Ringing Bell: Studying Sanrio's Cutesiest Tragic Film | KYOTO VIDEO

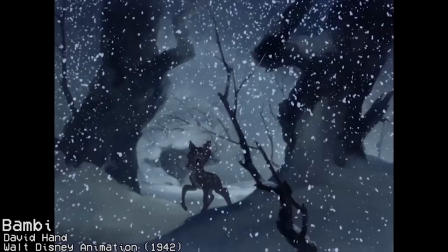0:04 What you are watching right now is a scene from Walt Disney's seminal 1942 animated feature film, Bambi.
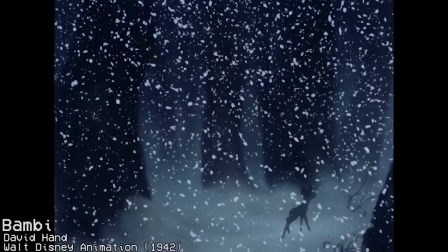0:12 It is one of the most famous scenes in animated film history, or even just film history in general.
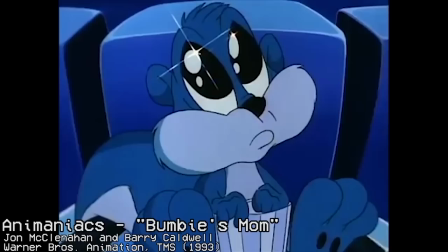0:19 The scene that traumatized a generation of boomers who would then go on to mercilessly parody it decades later.
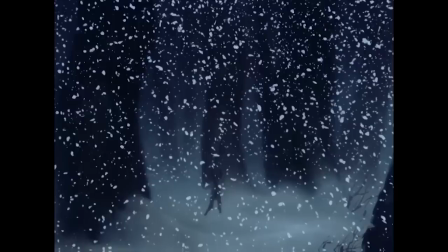0:27 But what actually makes this scene so effective, so memorable?
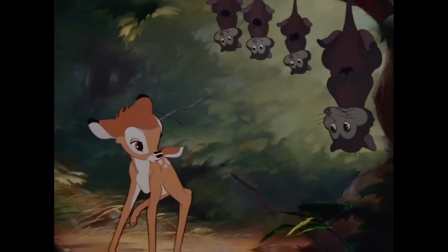0:32 For the first third of the movie, there are almost two main characters, Bambi and Bambi's mother.
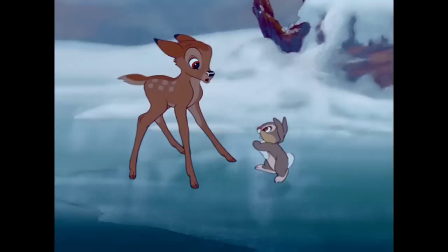0:38 The first act revolves around the naive fawn learning about the world surrounding him, learning how to walk, talk,
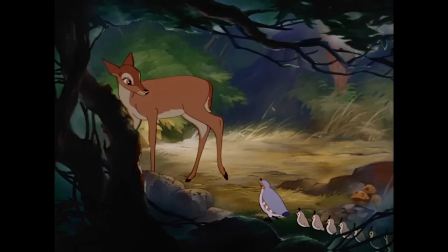0:44 make friends, and play, all while his mother is nearby, acting not only as a nurturing parental figure,
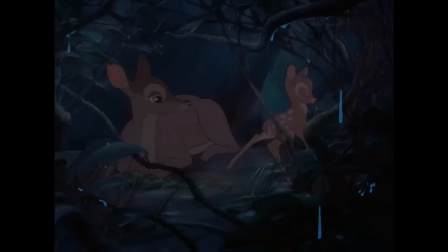0:50 but also Bambi's teacher and protector. She is the one who teaches Bambi about the woods and how to navigate them safely, and whenever Bambi finds himself scared or separated,
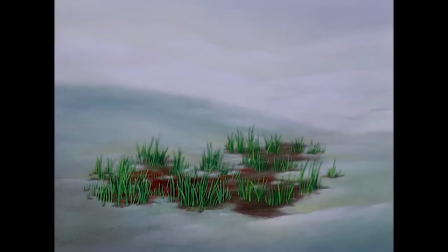1:00 he always finds himself back in warm embrace of his mother.
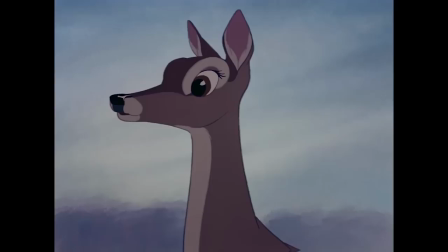1:04 That is until an outing to find food in the middle of winter finds the two of them in the crosshairs of man.
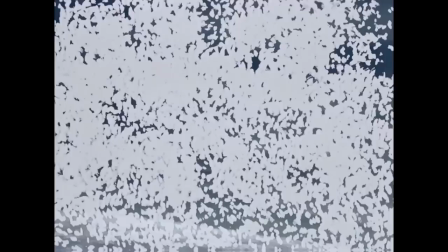1:11 Bambi's mother can only tell him to run back to the safety of their den, her voice getting louder and more frantic as the young deer obeys his mother like he always has.
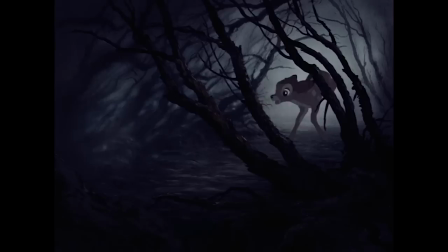1:19 And then a gunshot rings out. Bambi at first thinks he and his mother got away safely.
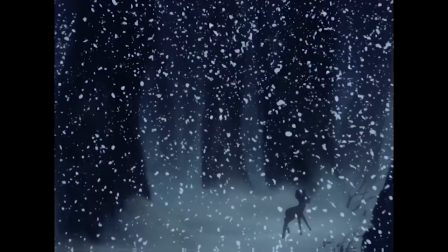1:30 But his mother is not there anymore. As he wanders the dark snow-covered forest calling out for his mother, there is no answer.
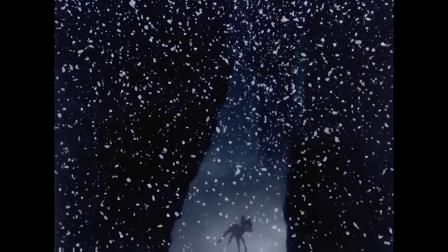1:37 His voice growing more anxious and tearful as each cry is met with more silence.
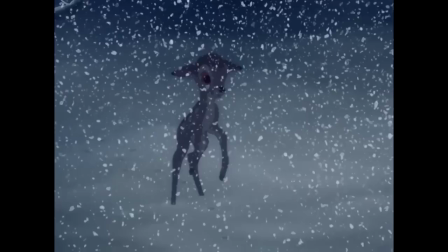1:42 It isn't until he comes face to face with the great prince of the forest, his father, who tells him the hard truth.
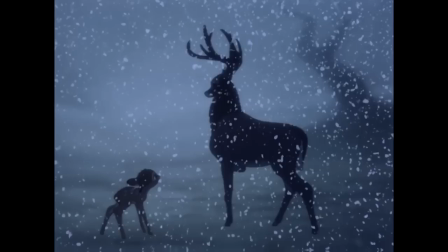1:51 We never see Bambi's mother get shot. we never see her body. We don't even hear the words, she's dead.
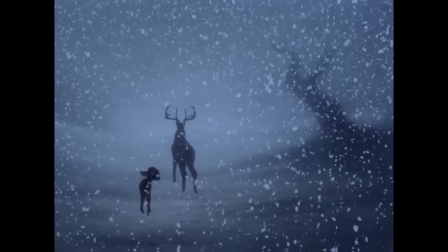1:57 But it's enough to show the audience that, from this point forward, Bambi will have to now continue his life without his mother's presence.
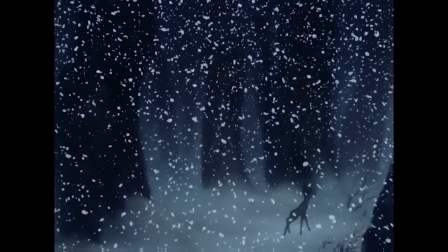2:05 It's a great scene. Too great, almost. Probably to the film's detriment.
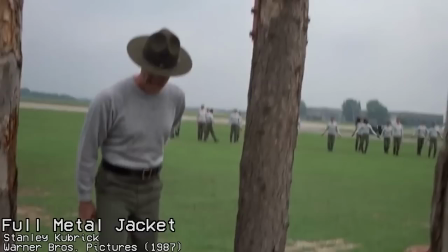2:10 In popular culture, Bambi occupies the same space as Full Metal Jacket,
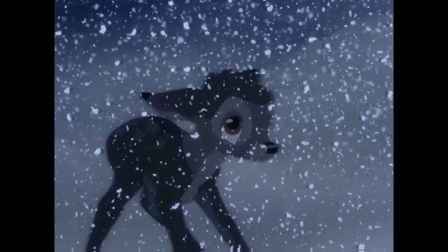2:14 where people are intimately familiar with only half of it thanks to both movies having strong first acts with earth-shattering emotional climaxes.
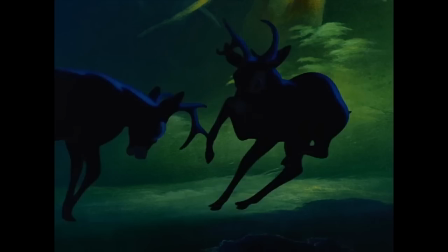2:22 The death of Bambi's mother is so potent as a first act closer that less people talk about the second act of a full-grown Bambi falling in love with childhood friend Faleen and fighting rival Steg Rondo over her,
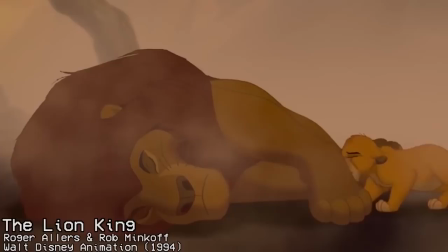2:33 and even less talk about the climactic third act where Bambi successfully defends the forest from man's dogs and fire and rightfully takes his place as Prince of the Forest.
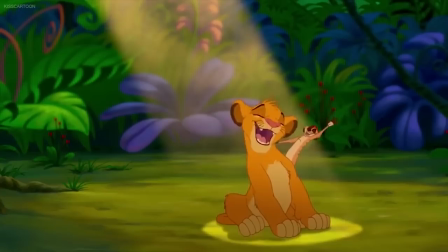2:41 Us millennials were similarly traumatized over Mufasa's death in The Lion King, but we still remembered Hakuna Matata came shortly afterwards,
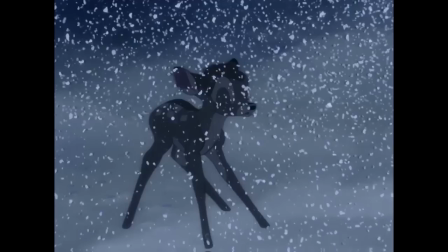2:49 but it's still an important scene within the context of the story.
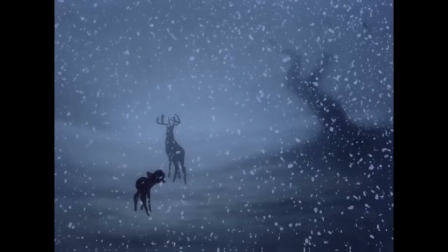2:55 It is the end of childhood for Bambi, well, unless you count the midquel that came out in the aughts, and now he has to grow up and move forward without his mother by his side.
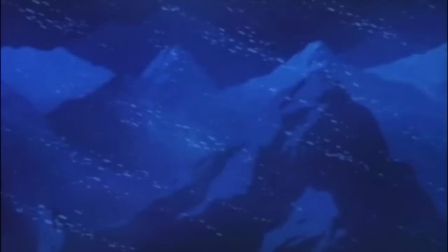3:04 But what if he had never gotten over his mother's death? What if it ate away at his soul constantly?
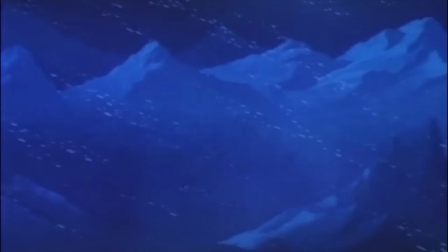3:10 What if his father had never been there to pick him up and left Bambi alone to lash out at the unfairness of the world.
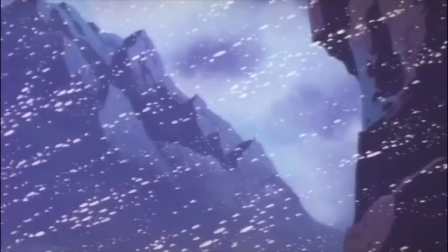3:16 To dwell on how, even though he did everything his mother told him to do to be safe, it still didn't stop her from being taken away from him.
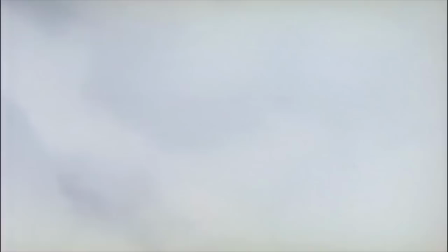3:24 That is the question a film studio from a certain island nation across the Pacific was attempting to answer when they made today's film. The film that took that famous scene from Bambi and built the whole house out of it.